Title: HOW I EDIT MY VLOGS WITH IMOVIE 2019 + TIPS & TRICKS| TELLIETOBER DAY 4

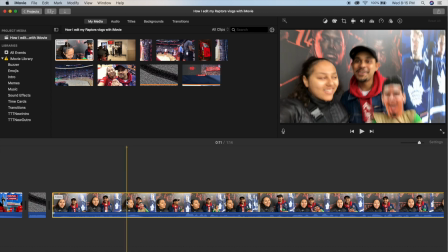Usually at the beginning of the video I have just like a clip, something funny happening, or just something just to kind of like get the attention of the viewer.
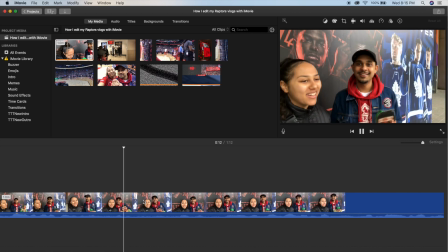So actually in this video, a woman, I guess she thought we were taking a picture,
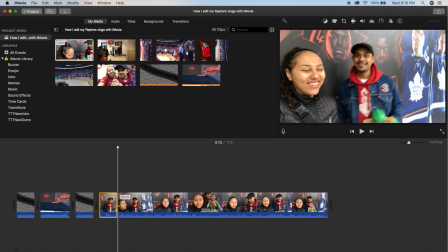so she asked if we wanted her to take our picture, and I said, oh no, we're just filming,
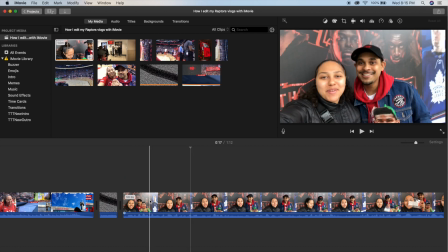and she was like, oh okay. So I kind of thought that was kind of cute and funny, so I'm just gonna put that at the beginning.
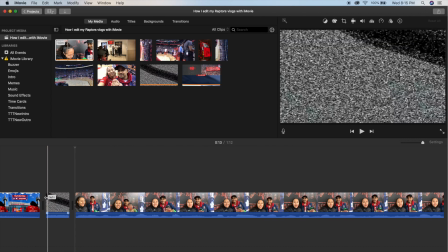To split the video is Command B, or I actually have a touch bar on my MacBook, so I just press split on my touch bar.
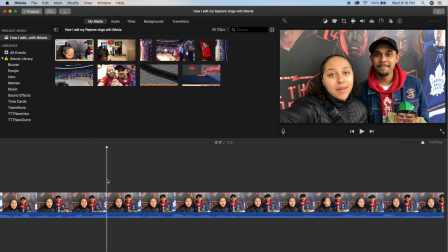So I'm just gonna play back the intro here. So I'm gonna show you guys how I put type on my video.
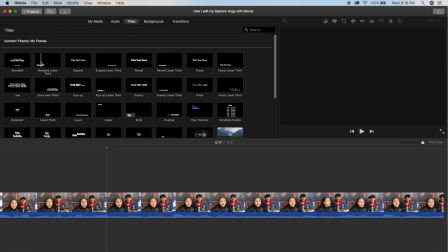Just a heads up, I don't ever use the titles panel or anything from iMovie in my video. I do have a different way I'm gonna show you guys. Personally, because I feel like the default is just
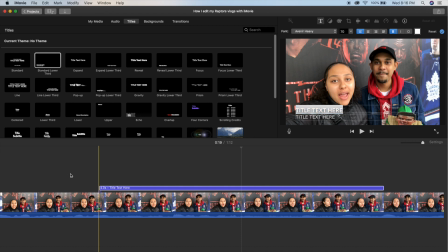unprofessional the way it only fades in and out, and you don't have much freedom with it other than changing the color and the font.
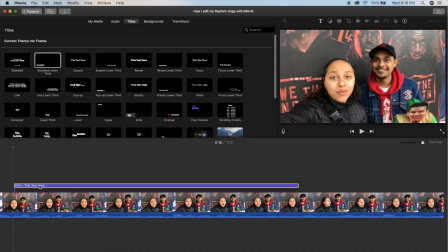I'm just gonna demonstrate it for you guys quickly. So I just set it back to where I say Raptors.
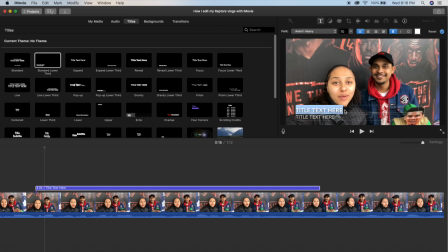I'm going to type Raptors versus Heat because that's who we were playing, and I'm just gonna type something like the TellieTube at the bottom. I'm just gonna change the font just to show you guys that you can change the font. I'm gonna change it to like Futura because Futura is cool.
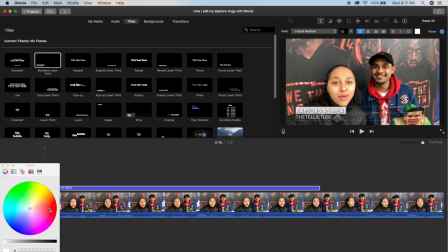And I'm gonna change it to Raptors Red. And there it is.
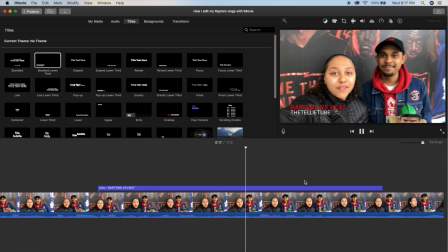My very unprofessional title, or like my prof says, it's very ugly. Okay, let's just get rid of it because I know. Since I'm a graphic designer and my program actually requires me to have a Creative Cloud subscription,
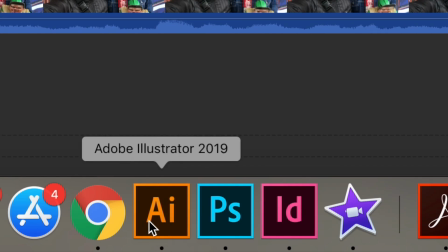what I use to freely make my titles or text is actually Adobe Illustrator. So I already have text that I use in my other videos.
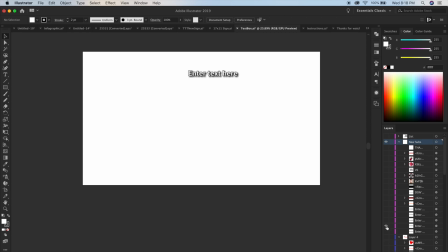I have one at the bottom center. I got one just floating freely anywhere in my video. I got one in the dead center. I have one at the top left corner and one in the bottom left corner. So I've already created a Raptors versus Heat text or title.
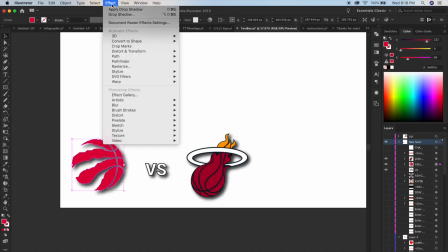I usually put a drop shadow on my text just to kind of make it stand out, because if you were just to put the plain red on the video,
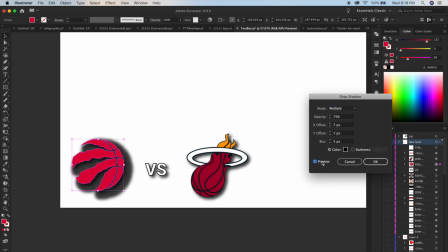sometimes you can't really see it because there's already a red item or something in my video that's red,
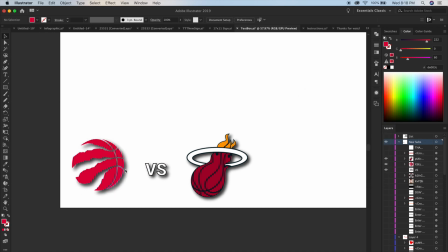and it just kind of looks like it blends in. But if you put the shadow on it, it sort of stands out and you can tell it's the logo.
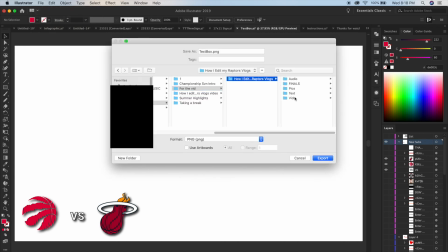This is where the text folder comes into play. Anything I make in Illustrator that's going to be a title will go into this folder. I'm going to name it something simple like Raps versus Heat. I'm going to check Use Artboards, which is down there in the bottom, because if I don't,
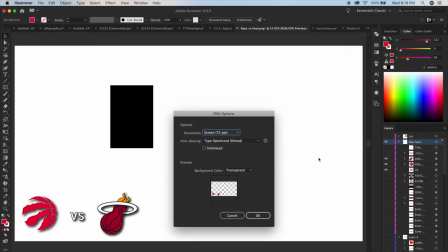it'll export just the length and the width of the area in the bottom left corner, whereas if I check Use Artboard,
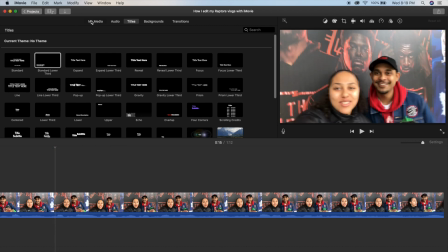it'll export the whole artboard, which is 1920 by 1080, which is the size of an HD screen.
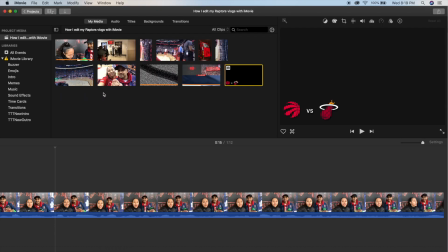So therefore the logos will actually appear in the bottom left corner without
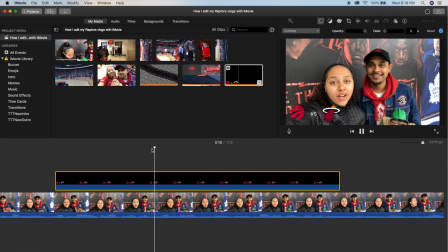having to take an extra 10 or 20 seconds scaling it down and positioning it correctly.
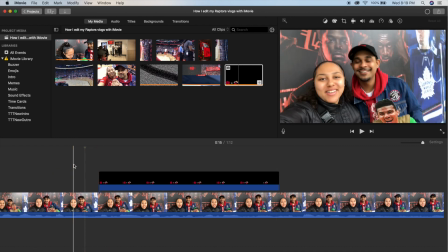Plus, it'll look consistent throughout all of my videos, not that anybody is paying attention.
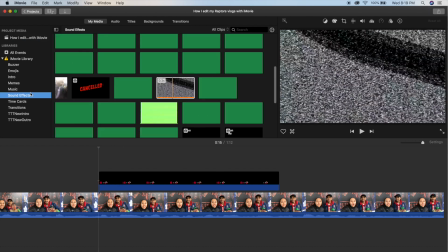Normally, I'll put a little pop notification to alert the audience that something has popped up in my video,
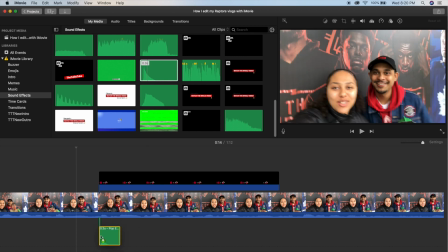because there's times where the audience is watching your video and they're so into the video that if you want to put an important title on the video, they won't really know it's there unless they're notified.
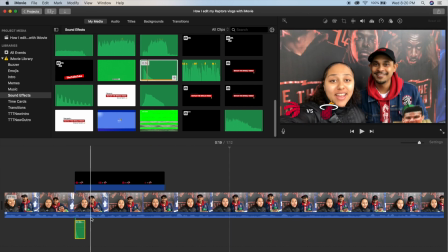That's why I put a notification, so that when they hear it, they're like, oh, something popped up, and they'll look for it and they'll find it.
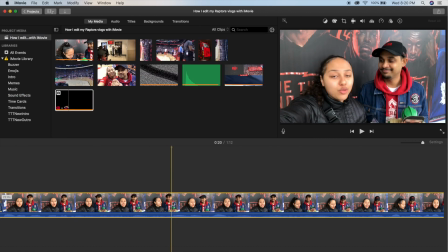This is a cool trick I like to do called a video overlay. Don't ask me why I did it this way, I just did, but the way you normally do it is to drag and drop your video on top of the video clip that's already on the timeline,
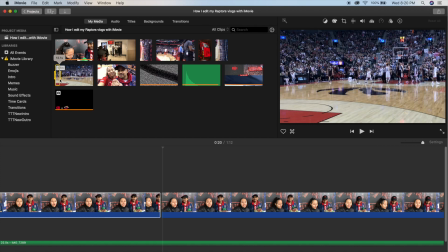and that's that. The way I did it was I detached the audio and then fit the clip in between,
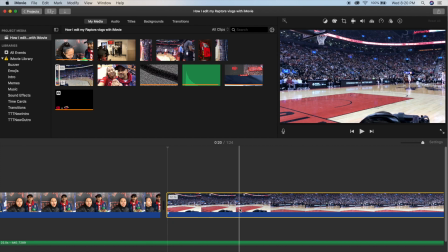and then I adjusted the second clip so that the audio and the video in the original clip would sync up.
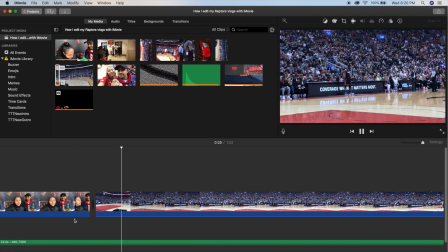This is so in case I ever want to put an image in the video that's overlaying the original video, I can do that.